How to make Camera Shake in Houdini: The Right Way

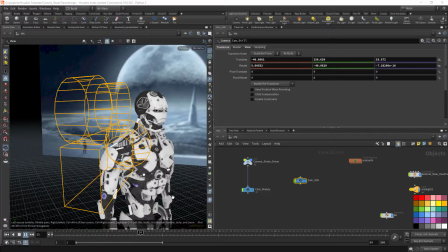[0:03]
Hello, welcome to a quick tutorial about camera shake,
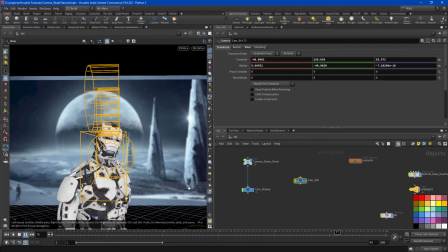[0:08]
because we as CG artists often have to junk things up a bit.
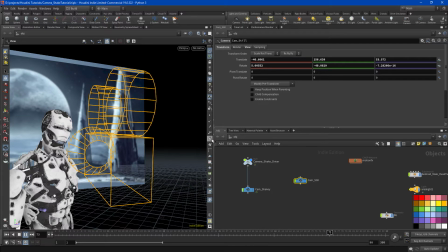[0:13]
We have to add some barrel distortion to our shots, or maybe just a little bit of blur over the entire thing, just to make our footage match what has been shot practically with a real camera.
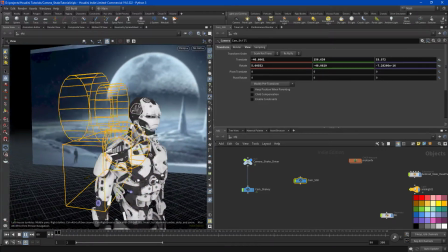[0:26]
So we're given these virtual cameras, and I'm going to show you the difference between randomness and noise,
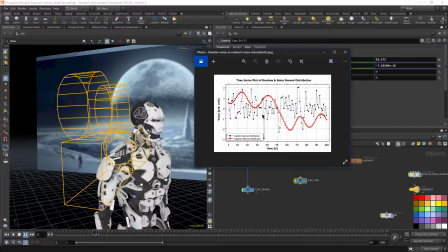[0:33]
because you don't want to add randomness to the way your camera moves, right?
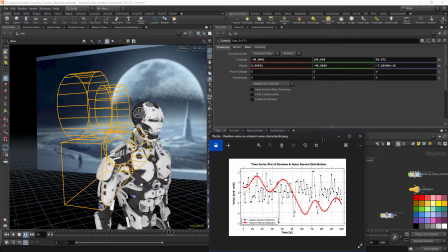[0:38]
It's a temptation to go into your rotate and translate fields and just get some randomness going in there, put in an expression.
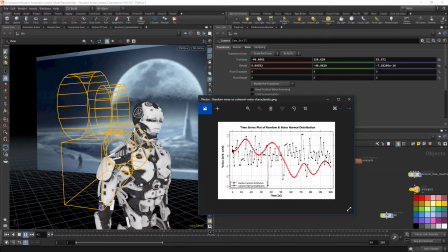[0:46]
But look at the difference here. What the red indicates is noise. And noise from point to point really has some sort of destination or intelligence to it. It has a path, even though its course is completely random. So you can see how mountains are created.
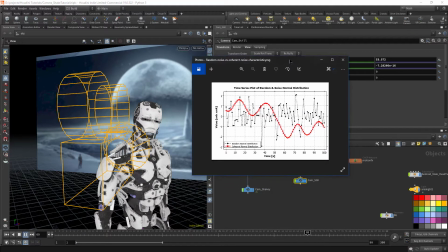[1:04]
And when I learned about noise and CG, it changed really the way I viewed all of it.
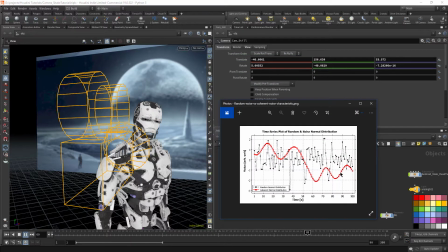[1:11]
That these tools are using noise to create organic, real-looking things. So to add randomness, you can see our value pops, it jumps from here to here, and in physical space that isn't possible, right?
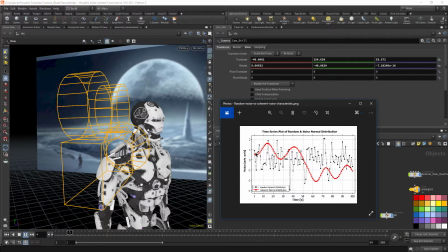[1:25]
This defies gravity and forces and mass, whereas noise is something that moves like my muscle memory. If I were to move my mouse across the screen, it doesn't just jump like this. I have muscles that are imperfect, and it's a slight path with some varying degree.
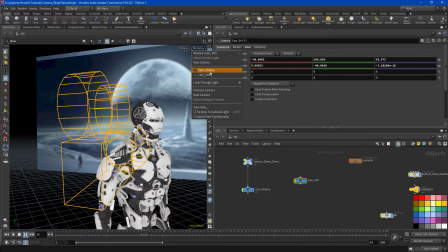[1:45]
So let's get right into it and look through our still camera and look at how our shot has really no
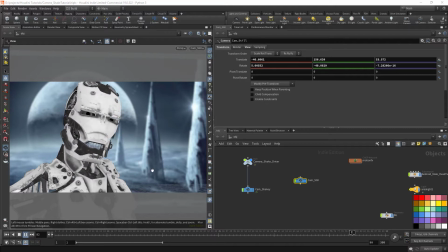[1:52]
representation of dimension. There's the android and the character in the foreground and a defocused background, and that's really all I'm feeling. Would be really great to see some kind of normal camera movement.
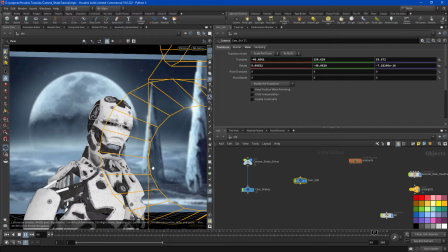[2:06]
So let's back up and look at the camera that I created with some shake to it.
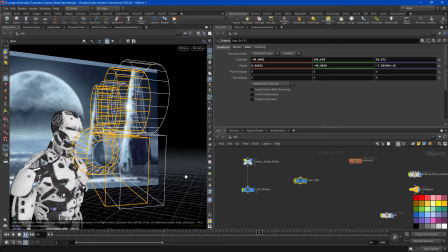[2:11]
And it's a very subtle yet powerful
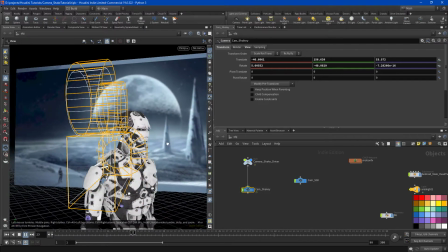[2:16]
tool to change kind of the way your shot feels.
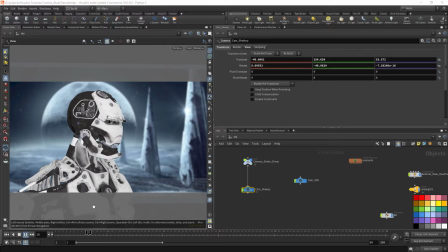[2:22]
So already we have a sense that we're standing here maybe. I'm more compelled to feel connected to this shot and to this android. I'm almost a little bit more afraid of it, you know. And I do feel placed in this scene a little bit with that shaky cam. So let's do it ourselves really quick.
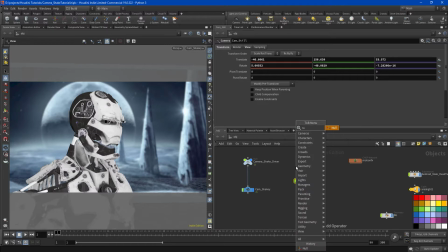[2:41]
You want to create a null object, and that will preserve your camera's location and rotation. You probably worked hard to position it this way. So the null will simply act as a parent by connecting this wire.
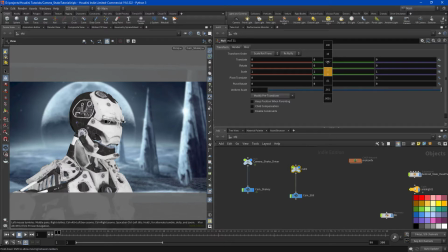[2:57]
In your rotate field, let's rotate the camera and see.
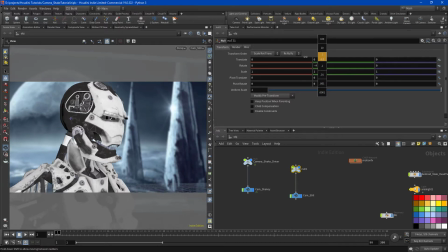[3:03]
We need to go to our still camera. Let's rotate this parameter and see that, yeah, having some shake in here would be pretty cool.
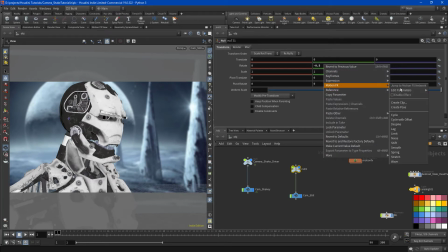[3:11]
Right click and go to motion effects, and there it is, noise.
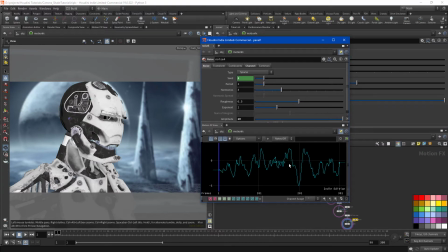[3:17]
How great is it that we can see this right here? It's so vivid. We can change our period right away, and that's really our time frame, and you're going to see this stretch out.
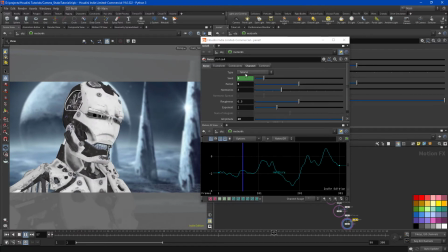[3:31]
And you can see some pretty natural looking movement. So I've seen alligator used quite a bit as a choice,
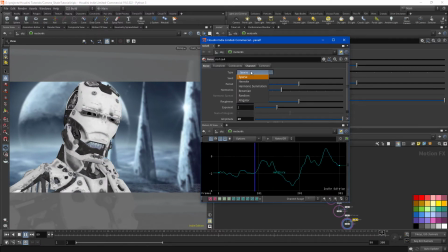[3:39]
but you're welcome to find a noise type that gives you the best feel.
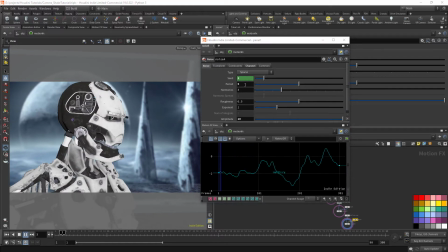[3:45]
Right now it feels like sparse. The default's pretty nice. So our amplitude, let's leave it alone.
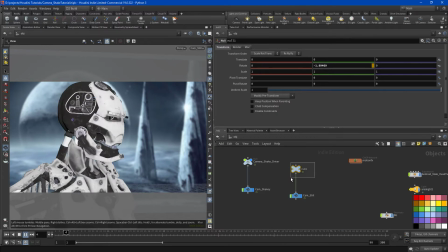[3:52]
Next, let's go back to our null and modify our translate value.
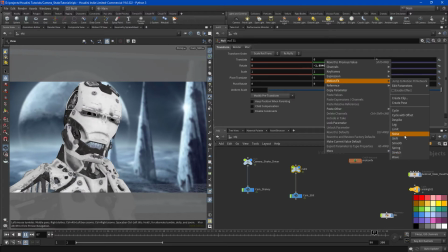[3:57]
I think putting noise in there is a great idea. And that's way too jumpy.
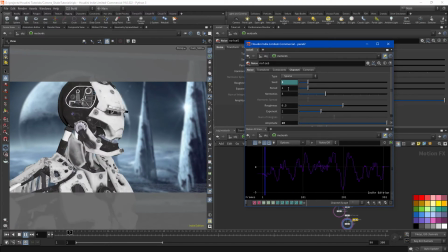[4:04]
This axis is just a bit more sensitive, so the settings that we used for that other aren't going to work.
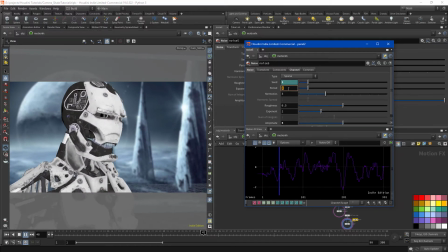[4:11]
And change that a little bit longer so it's not so crazy. Maybe not as much amplitude. All right, so there you have some natural looking camera shake.
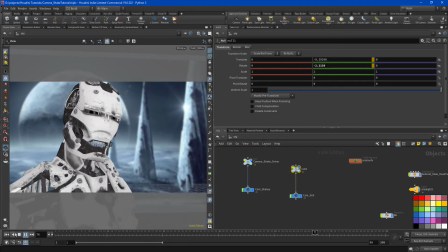[4:26]
Again, if you were to do randomness, why don't we stop it and I'll see if I can mimic what randomness would look like.
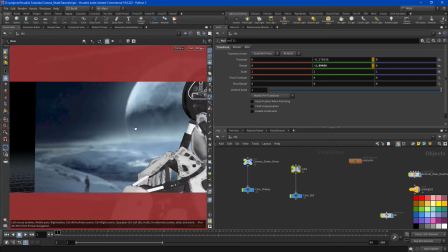[4:33]
It would just bounce from here to here, back and forth, without being a very smooth transition.
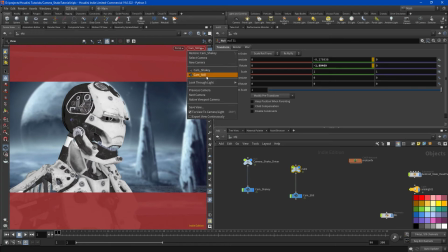[4:41]
So that probably didn't help too much. So I really hope you benefited by this.
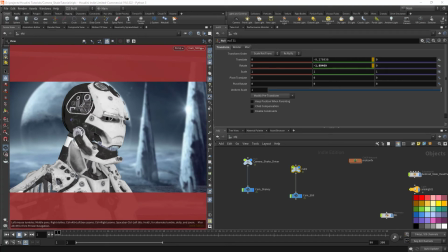[4:47]
Well, as always, I'd like to reward you for your time, and I thank you and leave you with something that I added a little bit of camera shake to.
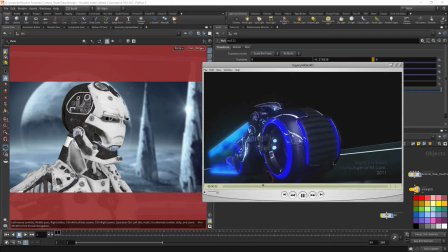[4:55]
I created these light cycles and just wanted to have some fun because I'm a big fan of Tron.
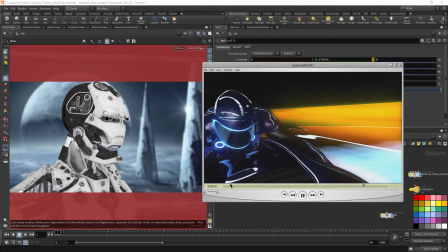[5:01]
And without camera shake to this shot, I just didn't feel like I was connected.
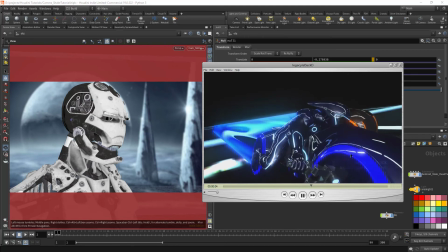[5:06]
I didn't feel like I was there. So I wanted to get right next to that wheel and just feel like I was present.
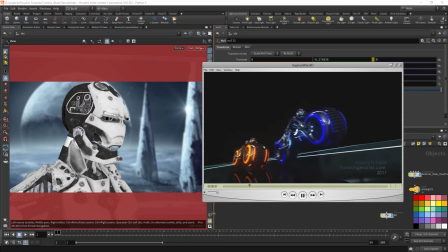[5:13]
So thanks again, and I hope this has helped you a lot.
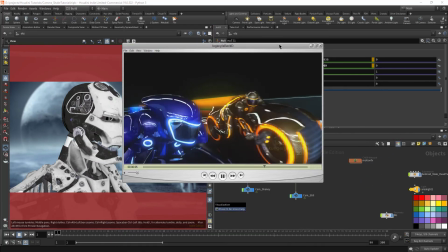[5:16]
Feel free to add noise to other stuff, obviously, to focal length, and go into your camera settings